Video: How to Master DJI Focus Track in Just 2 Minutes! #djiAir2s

If you're fairly new to the DJI drones and think the intelligent flight modes are just an unpolished gimmick, then you might want to test it out yourself, or check this out.
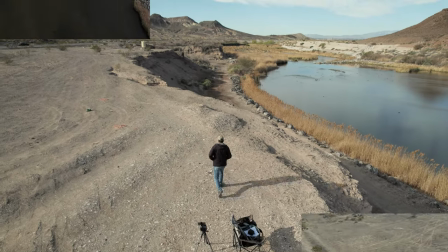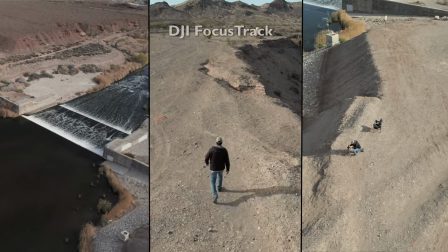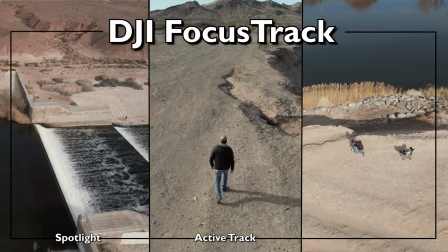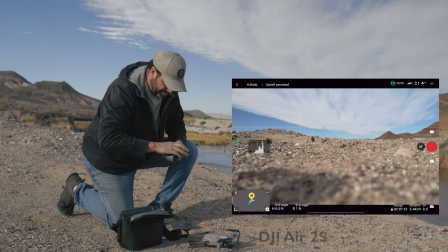I'm flying the DJI Air 2S with the DJI Fly app, and when I first started looking for the settings to get into Focustrack, I couldn't find it anywhere until I realized it's already there on the screen waiting for me.
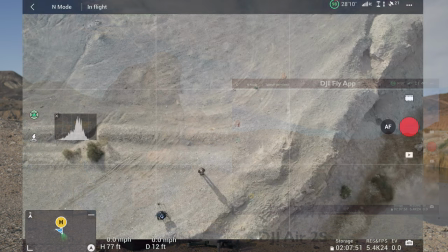Simply draw a rectangle around the subject you want to follow and it pops up three different modes to choose from.
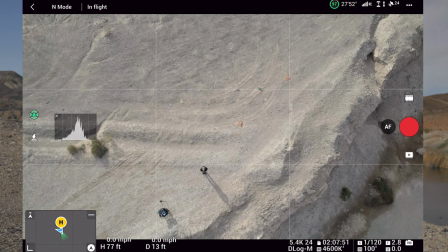As of now, any of the intelligent flight modes are limited to 4K at 24 and 30 frames per second and not the 5.4K that the drone is able to shoot in.
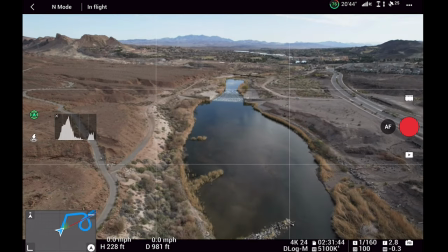4K is perfectly fine for any video you're making, so let's make sure we have that set in the auto settings in the bottom right corner of our screen. Since the default selected is Spotlight, let's start out with this one.
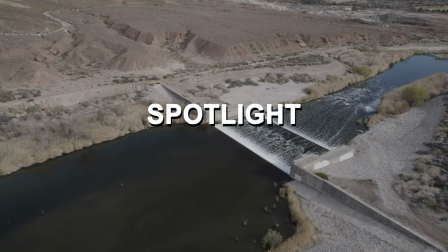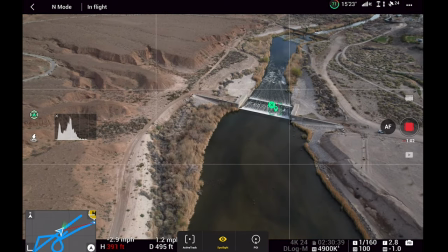Now, Spotlight mode lets you select any object on your screen by drawing a rectangle around it and then allows you
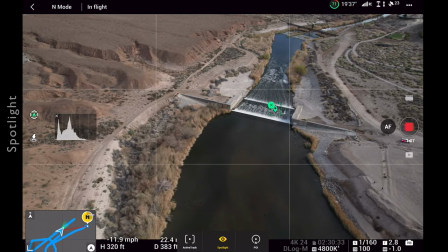to control all the flying while it takes over the camera and keeps your subject in the center of the frame at all times.
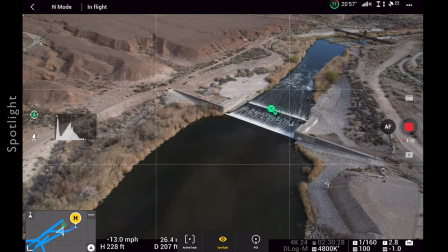This mode is like your own little cameraman in the sky and lets you focus on your flying.
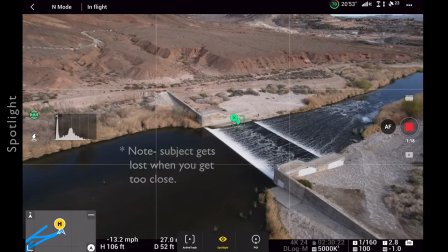Spotlight mode works best when you're far away and approaching a subject or circling a subject from a distance, so you make sure the subject doesn't become too big for the frame.
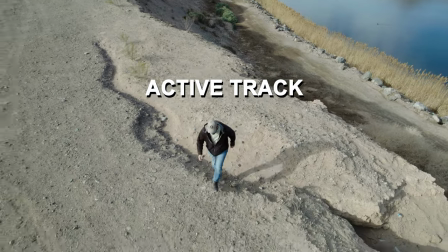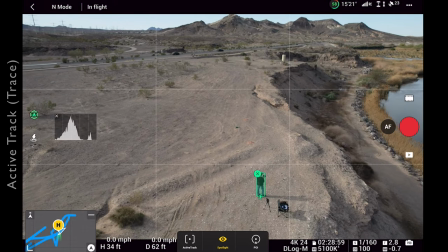To the left of the Spotlight mode, we have the ever so popular Activetrack. With your subject selected, click on Activetrack and two options pop up, Trace and Parallel.
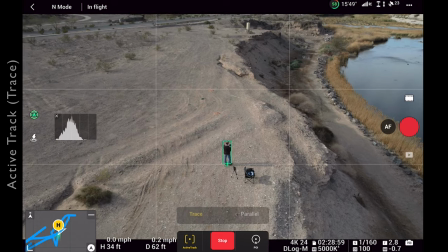Both of these work great for something like a solo hiking video, and both can be achieved using different heights and angles.
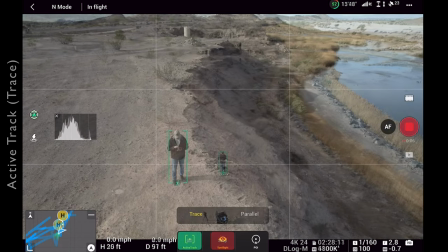Selecting Trace will have the drone follow behind the subject normally, but you can also position the drone in front of the subject facing it and have it fly in reverse while you're moving.
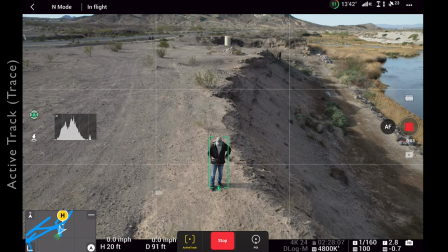Combining these two shots makes for a great sequence in your video.
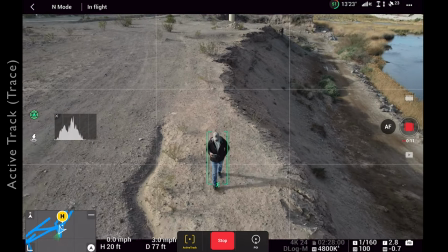We can fly low and follow the subject as if a cameraman was following behind with a camera on a gimbal, or we can fly high and look down to follow and reveal the area you're in.
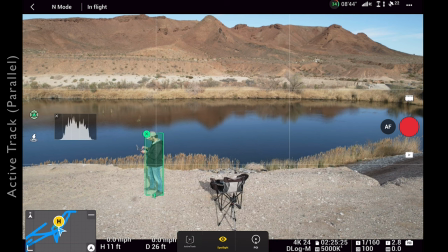I find that selecting parallel for Activetrack gives you a better viewing angle and a little more flexibility, allowing you to get more of yourself along with more background in your shot.
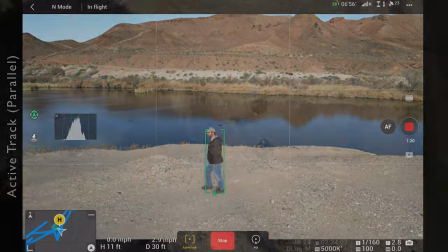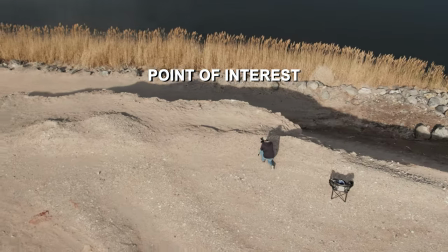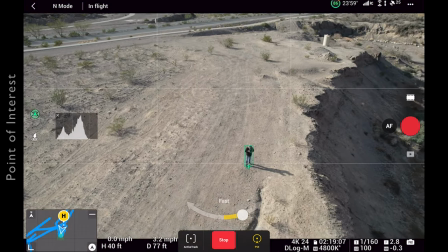Finally, we have Point of Interest, which can give you the most unique point of view of all.
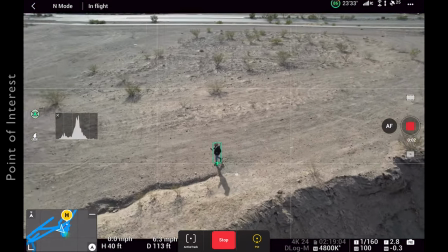In Point of Interest, fly the drone to your ideal height and distance from your subject, then select your subject and adjust the speed you want the drone to circle at.
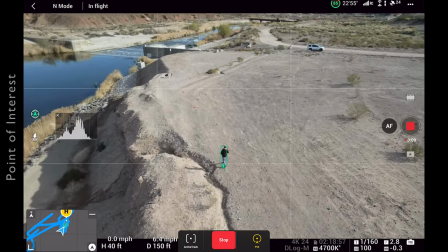After clicking on Go, the drone will start to circle the subject, keeping it in the center of the frame as it flies around it.
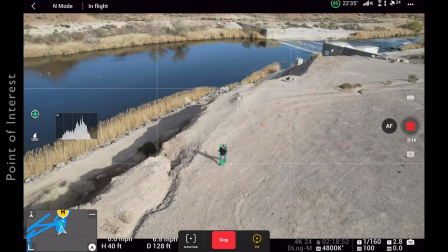This is pretty cool, but the real magic happens when you select a moving subject and hit Go.
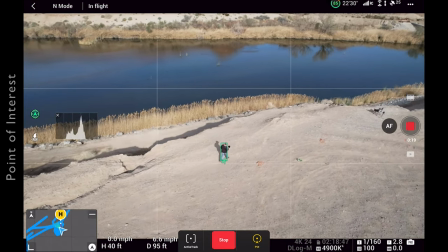As you or the selected subject moves, the drone slowly circles above, giving a 3D view of the subject and the surroundings.
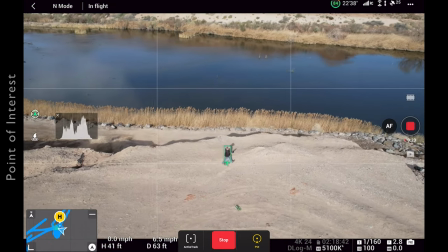This can be a great addition to any video.
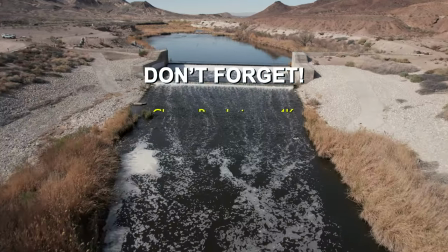Some important things to remember when you're taking advantage of the DJI Focustrack features are, don't forget to change your resolution to 4K at 24 or 30 frames per second.
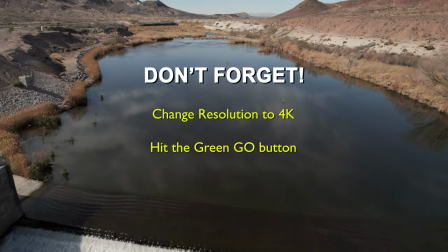Make sure you hit the green Go button right after you select the feature you're using because it does go away fast if you wait too long.
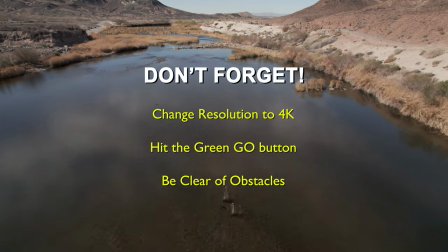Make sure you don't have any obstacles in the way when you're using any of the features that require the drone to fly sideways since the drone doesn't have any sensors on the sides.
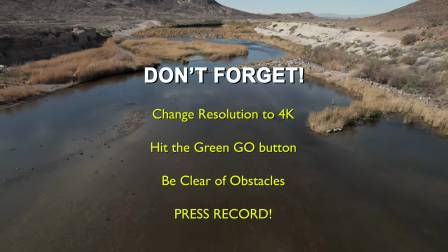And last but not least, don't forget to hit that record button or nobody's going to be able to see all this cool footage you just got. Those were the three popular modes of the famous DJI Focustrack, featuring the DJI Air 2S and the DJI Fly app. Make sure you subscribe so you don't miss any of our upcoming videos featuring the intelligent flight modes of the DJI Air 2S. Now let's Activetrack our way out of here.